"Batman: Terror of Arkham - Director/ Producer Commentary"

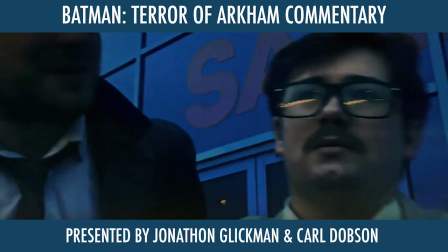But because of, obviously, who turned up, I had to make it a tracking shot following Ray, so you couldn't see anyone in the background. You can hear, like, some photographer noises and bits and bobs, and it kind of gives the illusion that someone's there.
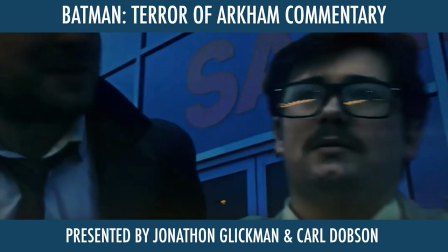But sadly, it didn't give the illusion that I wanted it to give. But it works for the moment. And in this scene,
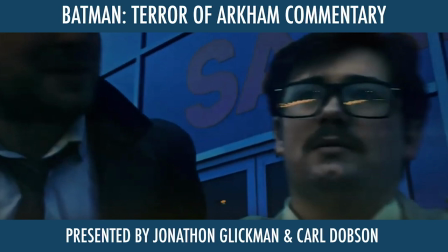another thing that not many people understand is, and Carl, let me ask you a question here. Whereabouts is this scene supposed to take place? Well, this is meant to be outside the museum, isn't it? It is, isn't it? Location-wise.
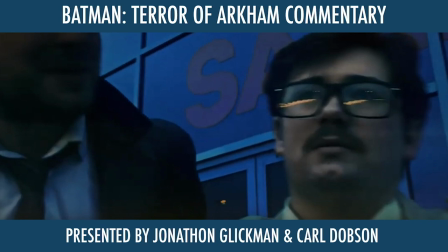But someone made a very good point to me that it kind of feels like they're on separate sides of the city, which, hey, it's fair enough. I don't really mind. They've basically said to me it feels like another crime scene because the person who we see who runs away isn't in the museum.
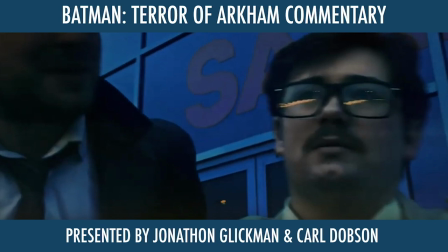No. But it's like, whatever. You know, it works. It works for what it is. From what I gather, I mean, obviously, I'm not just saying this because obviously I oversaw this being made.
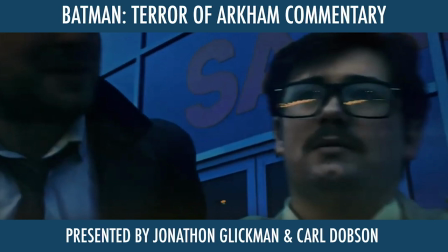It's kind of, it's like, hey, he's getting away. It just sounds like they've captured one, but he's just managed to break himself free. Well, that was meant to be the obvious sort of thing that was going on, but...
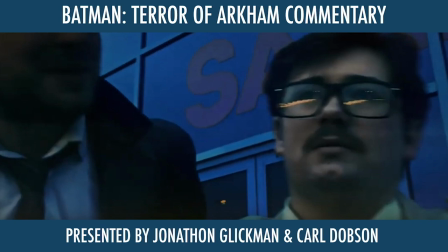It wasn't a complete, you know, a disaster per se. It was just, you know, just work with what we got, and, you know, it was... We'll put it this way. No one's put it in the comments section. So one's mentioned anything about these scenes.
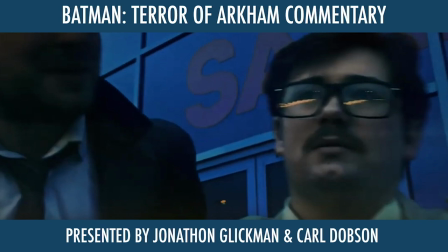A lot of these scenes, well, not many people know. Obviously, Carl does. They were shot on an iPhone 10 or 7?
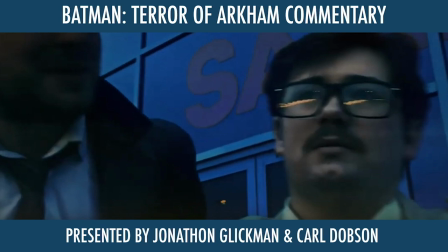I don't know. I think it was an iPhone, I just don't know which. Early into the production... later in the production, I showed you some of the footage from my phone, and you were really impressed with it, so... Oh, yes, because you were showing me scenes from...
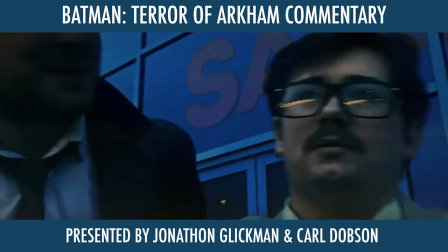Was it... I don't know if it was the one with the Joker teeth chattering. Yes, it was. Was it that one? Again, that's another shot another scene we'll get to later that we didn't put in the film in the end.
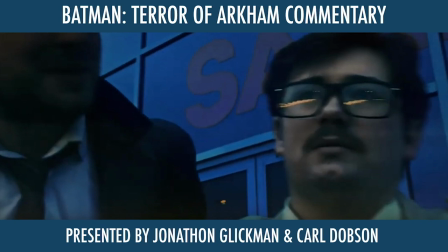But yeah, a lot of this stuff was shot on an iPhone. No one's mentioned that at all. So I think that's a big testimony to like how if you're telling a comprehensive story that makes sense. Yeah. In a greater narrative, it doesn't really matter what you're shooting on.
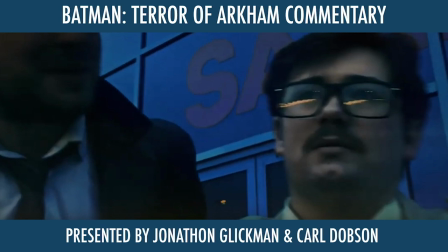What matters is what you're sort of trying to say through. Yeah, I get what you mean. Visual language. So, should we play it and get on a bit more? Let's do it. One, two, three, go. That confused me.
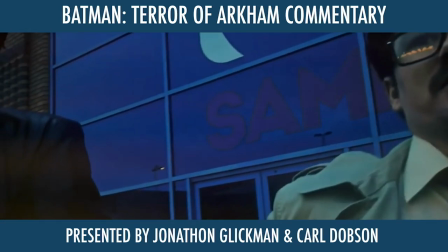So Ray jumped onto the production quite later on, but he's absolutely brilliant.
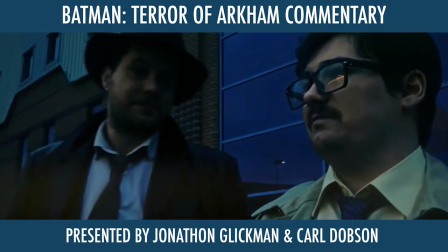Ray's going to be in Relic of the Jedi. And I cannot wait.
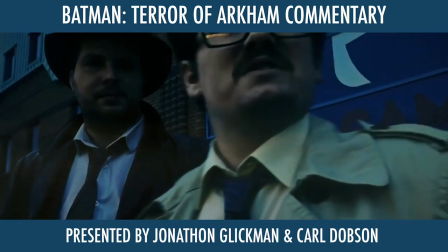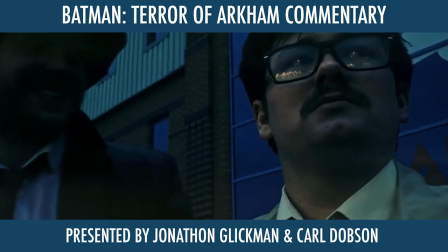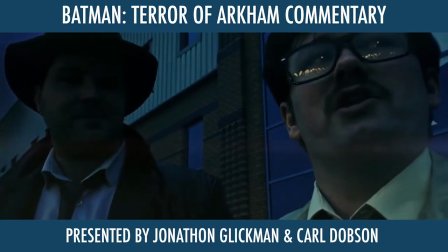That light in the background, can you see that light in the background? Yeah. It's a fake light.
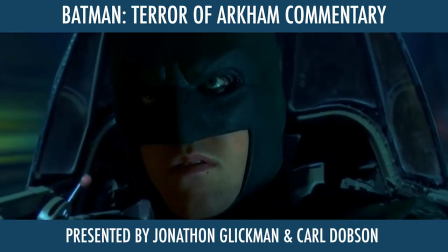Like flickering like that. It's a fake light. I had to put it in there so it looked like nighttime.
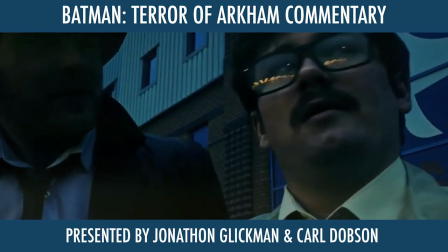Yeah, it works. It does work. It was just... It's already been nighttime, but it could be the early hours of the morning.
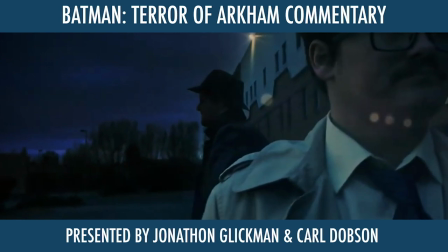Exactly. It could be like 3-4, like about 4 o'clock, something like that.
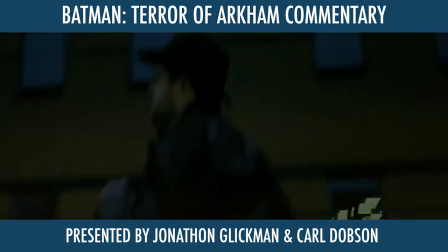So here's the thug getting away, and this is where the film starts to speed up a bit. And usually I don't like really shaky footage,
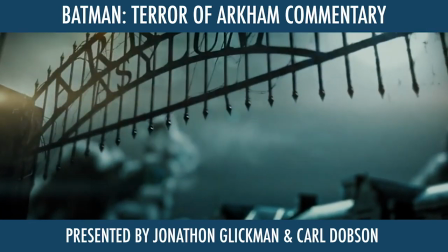but I think when it's for a few seconds and the intention is meant to be that everything's crazy, I think it works like that then.